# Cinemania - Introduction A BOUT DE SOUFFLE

Lelijke brillen, rolkragen en vooral heel veel sigaretten. Zo zagen de 60's eruit in de Franse cinema. Wij gaan terug naar de Nouvelle Vague van Jean-Luc Godard deze maand. Hij werd door velen verguisd, door anderen geprezen. Maar als er één film is die de filmgeschiedenis na Citizen Kane van Orson Welles veranderde, is het wel het Franse meesterwerk A bout de souffle uit 1959. Regisseur Jean-Luc Godard brak in zijn speelfilmdebuut niet alleen met een aantal filmische afspraken.
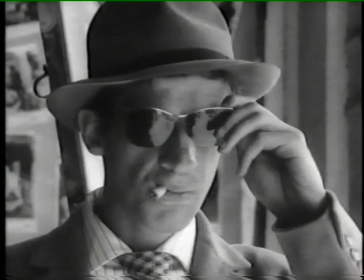(0:46)
Hij werd ook de leider van een nieuwe stroming in de Franse cinema, de Nouvelle Vague dus.
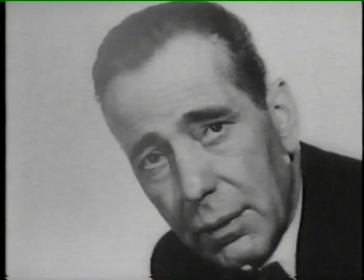Godard verwierp als eerste consequent de Hollywoodiaanse montage. Hij springt bijvoorbeeld van het ene shot naar het andere zonder rekening te houden met een naadloze overgang.
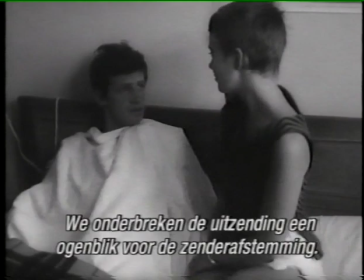(1:15)
Vandaar de naam jump cuts.
Je veux que tu restes avec moi. Oui.
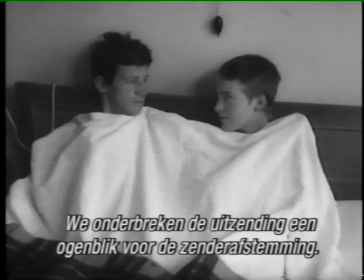(1:21) Nous interrompons pour quelques instants nos émissions afin de procéder à la synchronisation de nos réseaux.
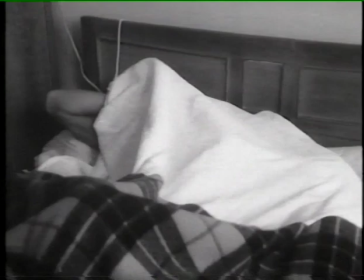(1:27) C'est étrange. Quoi? Je vois mon reflet dans vos yeux. J'arrive parce que c'est vraiment le rapprochement franco-américain. On se cache comme les éléphants quand ils sont heureux. Les hanches d'une femme, c'est très émouvant. C'est trop chaud.
Godard mag zich dan niet houden aan de Hollywoodiaanse afspraken. Hij is wel gek op de cultuur van Hollywood. Zo is A bout de souffle niets anders dan een pseudo-gangsterverhaaltje over een kinderlijke boef, Belmondo dus, die zich spiegelt aan Humphrey Bogart. Hij wil een relatie beginnen met een Amerikaans meisje, maar het noodlot achtervolgt hem. Godard verfilmt dit allesbehalve als een klassiek verhaal. Hij maakt ons voortdurend bewust van het feit dat we naar een film kijken.
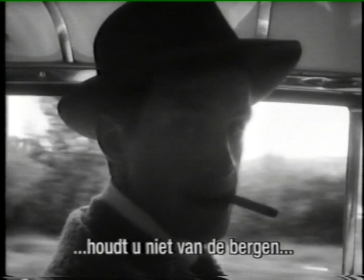(2:05)
Iets wat Bertolt Brecht vroeger al deed in het theater.
Si vous n'aimez pas la mer, si vous n'aimez pas la montagne,
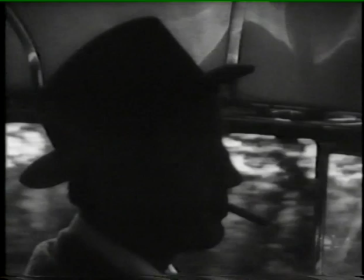(2:16) si vous n'aimez pas la ville, allez vous faire foutre.
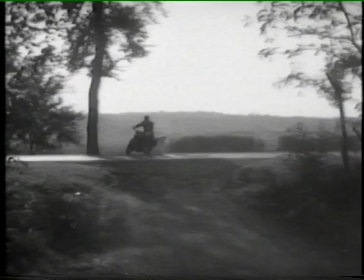(2:24) Oho!
Ook andere conventies moeten eraan geloven.
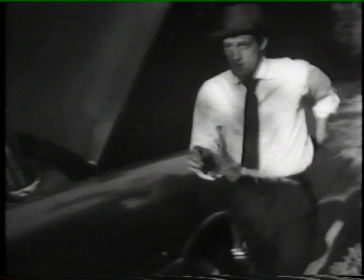(2:28)
De klassieke schietpartij uit de gangsterfilm is aanwezig, maar hier krijgen we alleen de essentiële shots te zien.
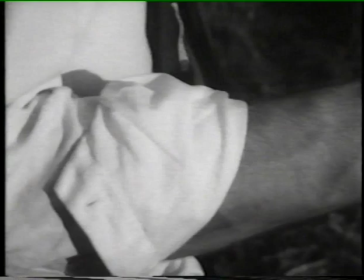(2:33)
Van echte spanning is dus geen sprake meer.
Ne bouge pas, je te brûle.
Godard hield er in zijn beginperiode ook van om regisseurs die hij bewonderde een gastrolletje te geven. In A bout de souffle mocht Jean-Pierre Melville, de voorloper van de Nouvelle Vague, een sterschrijver parodiëren.
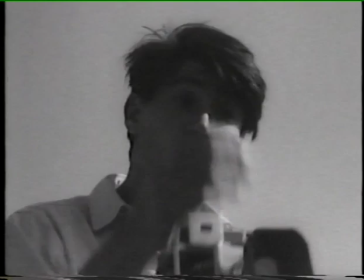(2:53) Quelle est votre plus grande ambition dans la vie? Je suis Arisco. Devenir immortel.
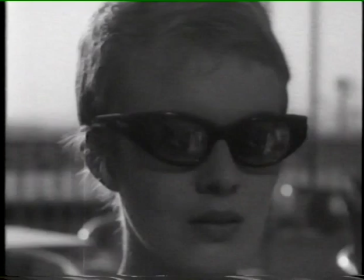(3:01) Et puis, mourir.
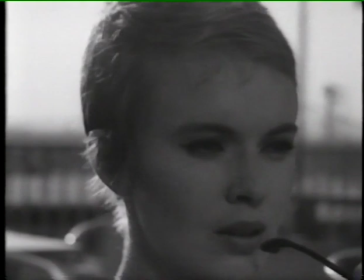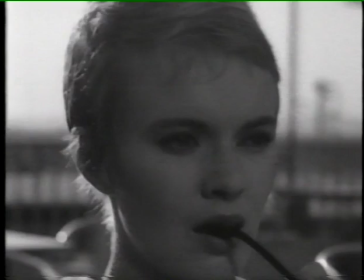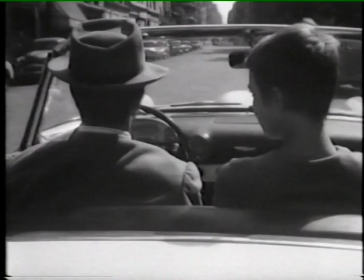(3:15)
Ook typisch voor de Nouvelle Vague-filmers is het aanwenden van de harde, vlakke belichting en een schokkende camera. De print krijgt mede daardoor een semi-documentair karakter. Godard zegt trouwens zelf dat A bout de souffle eigenlijk een documentaire is over Belmondo en Seaburg. Oordeelt u zelf en houdt oren en ogen open voor het meesterwerk van de Franse cinema, A bout de souffle.